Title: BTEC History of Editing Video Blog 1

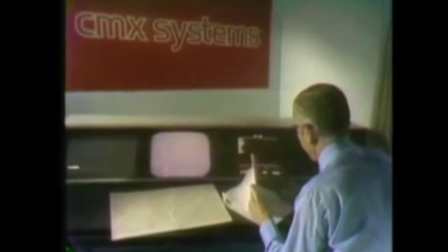[8:15]
This list would take the EDL and then auto-assemble it in the final video program from video tape recorders.
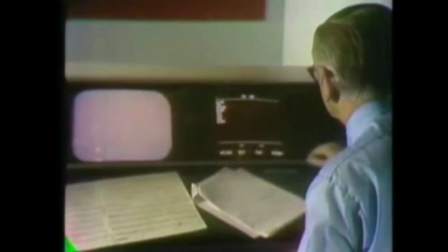[8:23]
In the 1980s, companies such as Lucasfilm adopted laser edit and edit flex systems that allowed
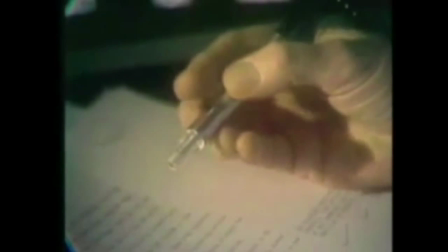[8:30]
them to approximate non-linear editing by using banks and laser discs or VCRs.
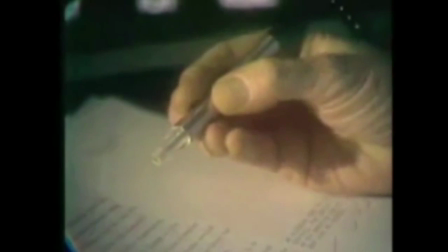[8:36]
However, they were sluggish and clumsy to use.
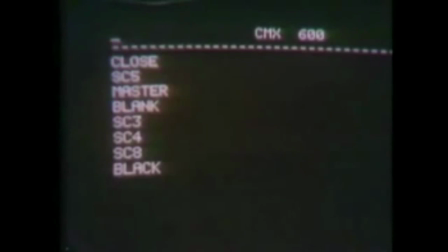[8:40]
It wasn't until 1989 that Avid Corporation introduced Avid One, the first media composer system.
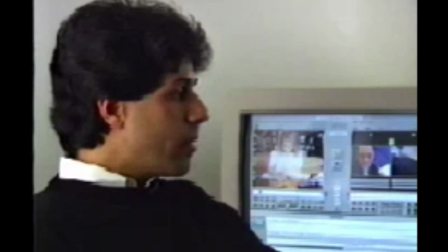[8:49]
Although at first the quality of the product wasn't great, it eventually improved,
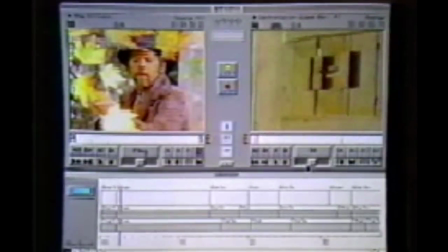[8:54]
but was still only used for short projects such as commercials because the computers
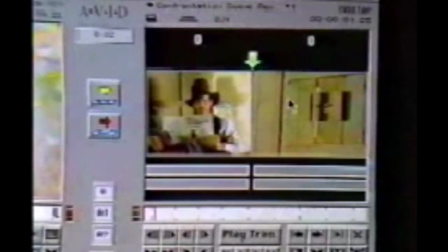[8:58]
could only access a maximum of 50 gigabytes of storage at a time,
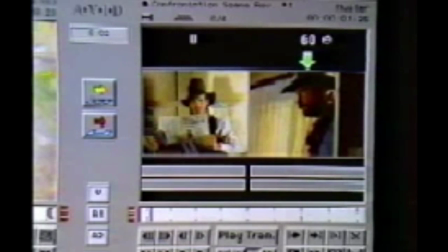[9:04]
which in the media industry isn't a lot.
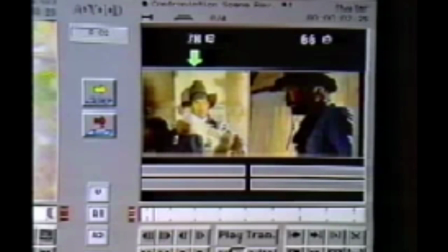[9:06]
However, in 1992, computers were finally able to access up to 7 terabytes of memory, which allowed digital editing to be used on larger projects ranging from TV shows to big blockbuster movies, so therefore more people within the industry began to switch over to digital editing rather than using analogue.
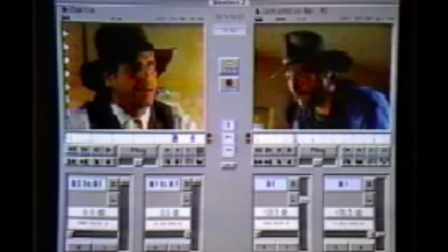[9:30]
Other companies began to create software and technology used in the editing process such as Lightworks, but most notable was a small group that parted ways from Adobe's Premiere development team and created a new product that was later bought by Apple.
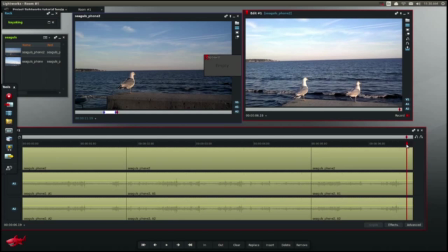[9:46]
This product later became known as Final Cut Pro and is the preferred software to edit with even up to this day alongside Adobe's version
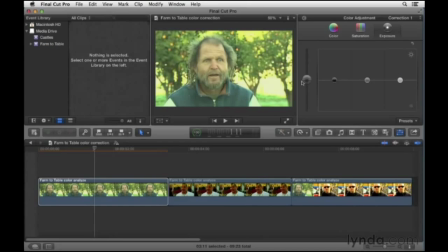[9:54]
called Adobe Premiere and both have been used to make both small and large scale products such as the one you are watching this very moment. There are many ways that an editor can combine the various pieces of film and each will create a different type of effect to the final piece of film.
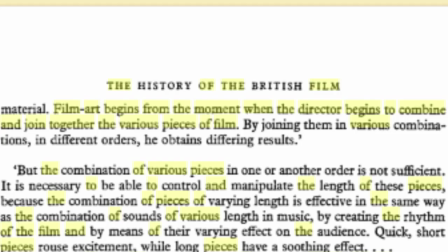[10:10]
In 1921, Lev Kulchov said, Film art begins from the moment when the director begins to combine and join together the various pieces of film.
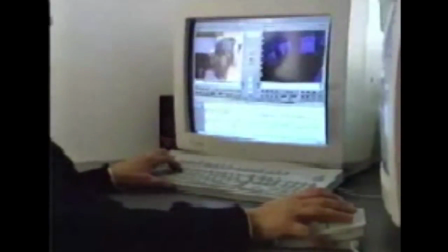[10:20]
There are many different effects that can be created from various different styles and here are just a few.
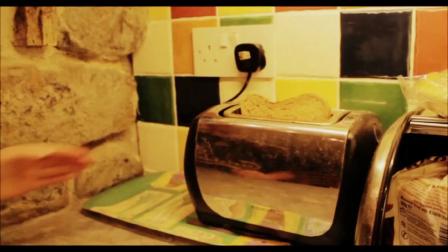[10:26]
The straight cut, which allows for a rapid jump from one image to the next. The Fade, which is where the screen will turn to black.
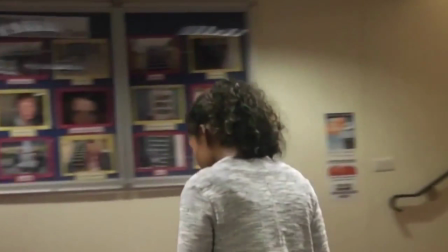[10:34]
The Dissolve, where there are two images and one is slowly brought in beneath the other.
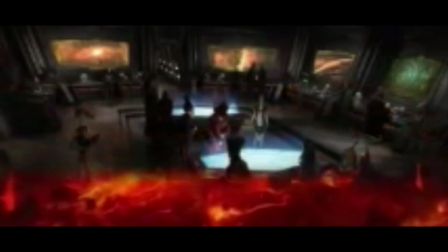[10:40]
The Wipe, where a new image will push off the old one off screen, which indicates that a sequence has finished and a new one has begun. The Iris, this is when the shutter lens slowly closes to form a smaller and smaller circular picture which, like the Wipe,
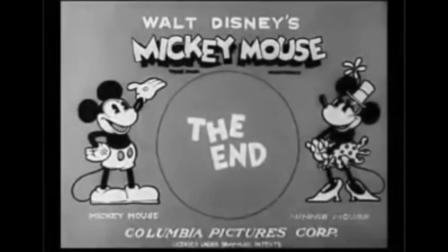[10:55]
indicates a new sequence. This can also be reversed for a similar effect.
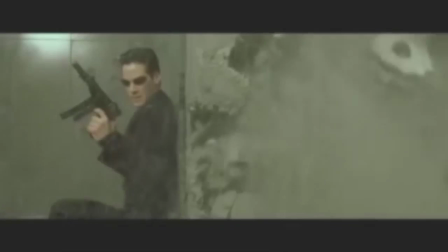[11:01]
An editor will also have to follow the rules of continuity to help make his film seem more fluid and won't confuse the audience.
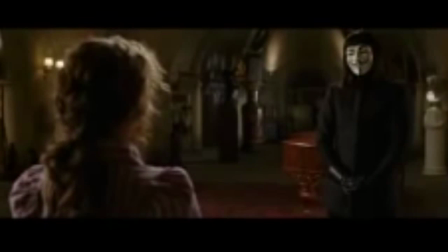[11:09]
Rules such as the 180 degree rule. This is where an imaginary line is drawn between characters in a scene that are talking to one another.
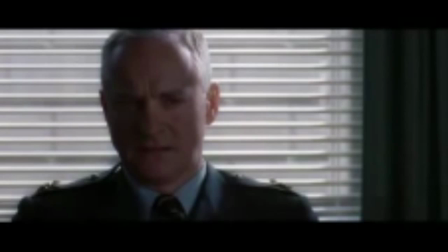[11:18]
The idea is that the camera will stay to one side of the line which allows it to film only one side of a character's face looking in a certain direction.
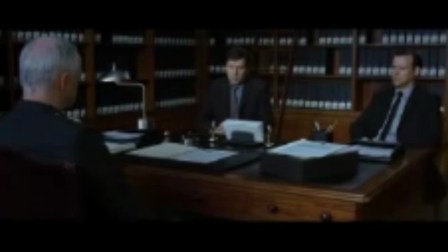[11:27]
This will hopefully stop the audience from becoming confused during a scene as they can tell which character is talking to whom.
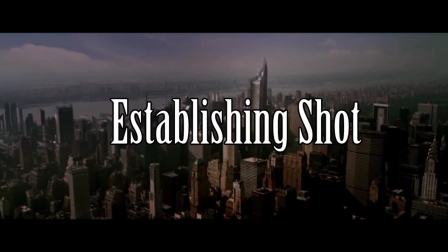[11:33]
Another is an establishing shot.
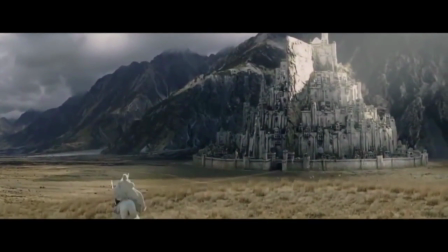[11:35]
This shot is usually the first shot of a scene and will be a long shot or an extreme long shot to show off the setting of the scene that is about to occur.
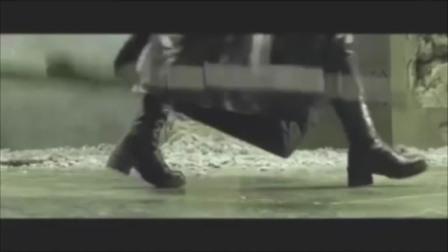[11:45]
Finally, another continuity technique is called match cutting.
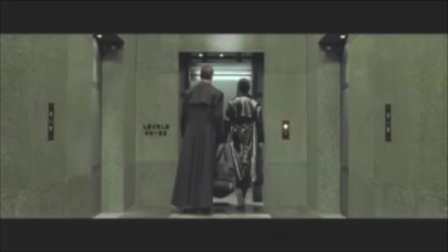[11:50]
This is when one shot is cut together with another shot to make it seem like the movement with these shots are seamless.
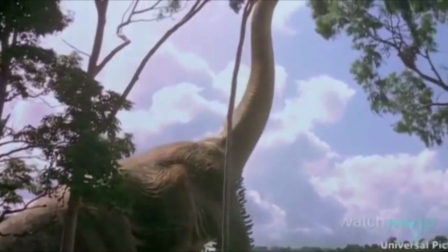[11:59]
With more and more technological advances such as green screen, CGI, and now 3D, editors have more to deal with and to work around.
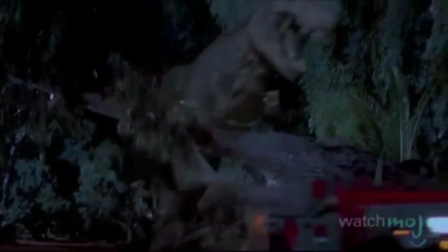[12:08]
So next, we will look at how editing is seen in the modern age and how some of the editors today view the industry and art form.